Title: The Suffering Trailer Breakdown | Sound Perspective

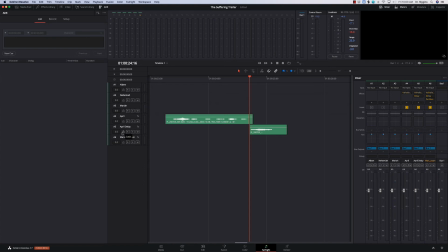4:13 lit off because I wanted lit to reverberate. And so what I added to that, I kept the same Valhalla shimmer on there, but I added a delay stock plug-in right out of Fairlight.
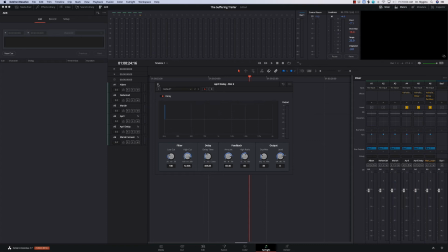4:29 And the delay is set up to 465 milliseconds. And it really gives a nice delayed effect on the lit, exactly what I was looking for.
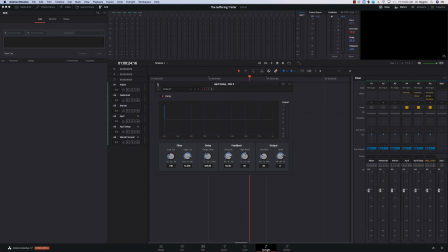4:45 So I only gave it about a 30% wetness to it because I still like the dry sound with the Valhalla on it. But the lit gave me the reverberation into the next part that I wanted.
Lit.
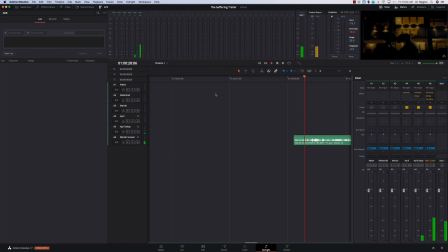And now the infamous scream of Mariah. So I kept those same two things, and then I added a pan man to that.
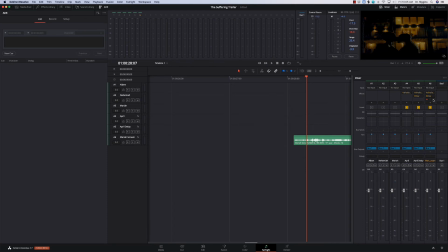5:18 For whatever reason, this plugin just does not want to open and show. But a pan man gives me a nice little panning effect. So if you listen to it,
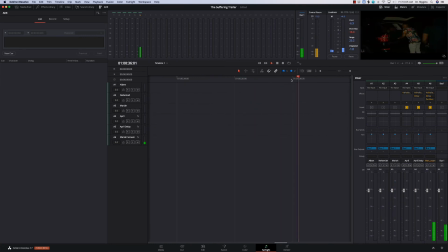It should be cool. and as you can see, that scream
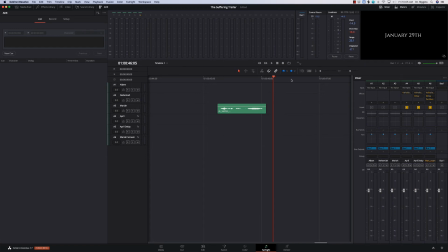5:52 reverberated throughout the rest of the trailer up until Mariah spoke again, which was something that I wanted to happen. And so I used this chain of effects to achieve that. Okay, so you saw what I did with the dialogue. Pretty simple, just a 6-track setup. But you know me, I work in 2 programs. I work in DaVinci Resolve and also Logic Pro X. So let's take a look at what we did with the score.
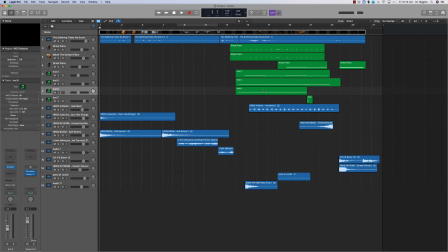6:21 Let's jump on into Logic Pro X. Okay, so now we're in Logic Pro X, and we'll take a look at what I did with the score and the different sound effects that I added into the trailer. So
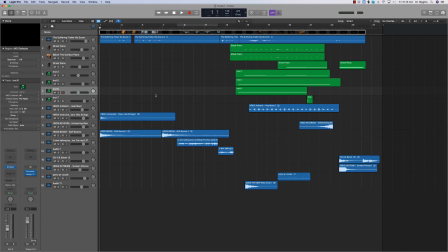6:41 I started with some basic boom sounds and hit piano and different things like that to give it a kind of little ominous feel.
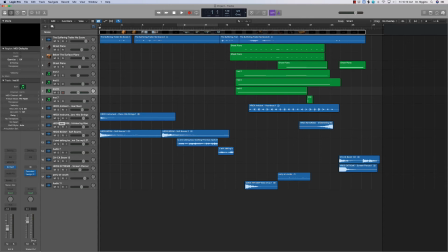6:55 So the first thing I added was this hit strings piano. Take a listen.
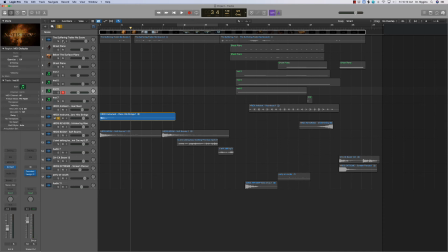7:14 And this is what it sounds like with the dialogue in it.
Yo, come on, bro.
Right, so it gives a little ominous drag to the beginning of the trailer.
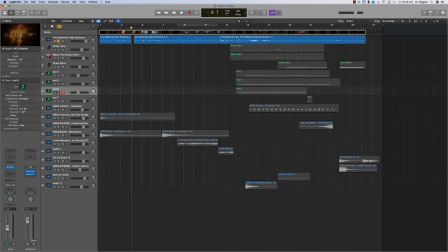7:33 But we felt like it could use some more oomph to it, so we went ahead and added a boom to it. So we went into our boom library and came away with a boom that I thought really
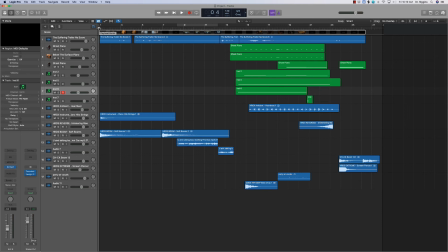7:52 accented the piano hit strings. So that's what it sounded like.
Yo, come on, bro.
Right. That goes into another boom once the title drops.
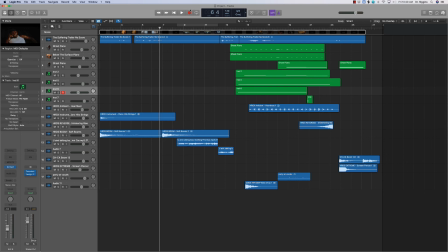8:13 Kind of a trailer thing, the title hits, you want a nice boom to be there at the same time. So it kind of went like this.
Down, bro.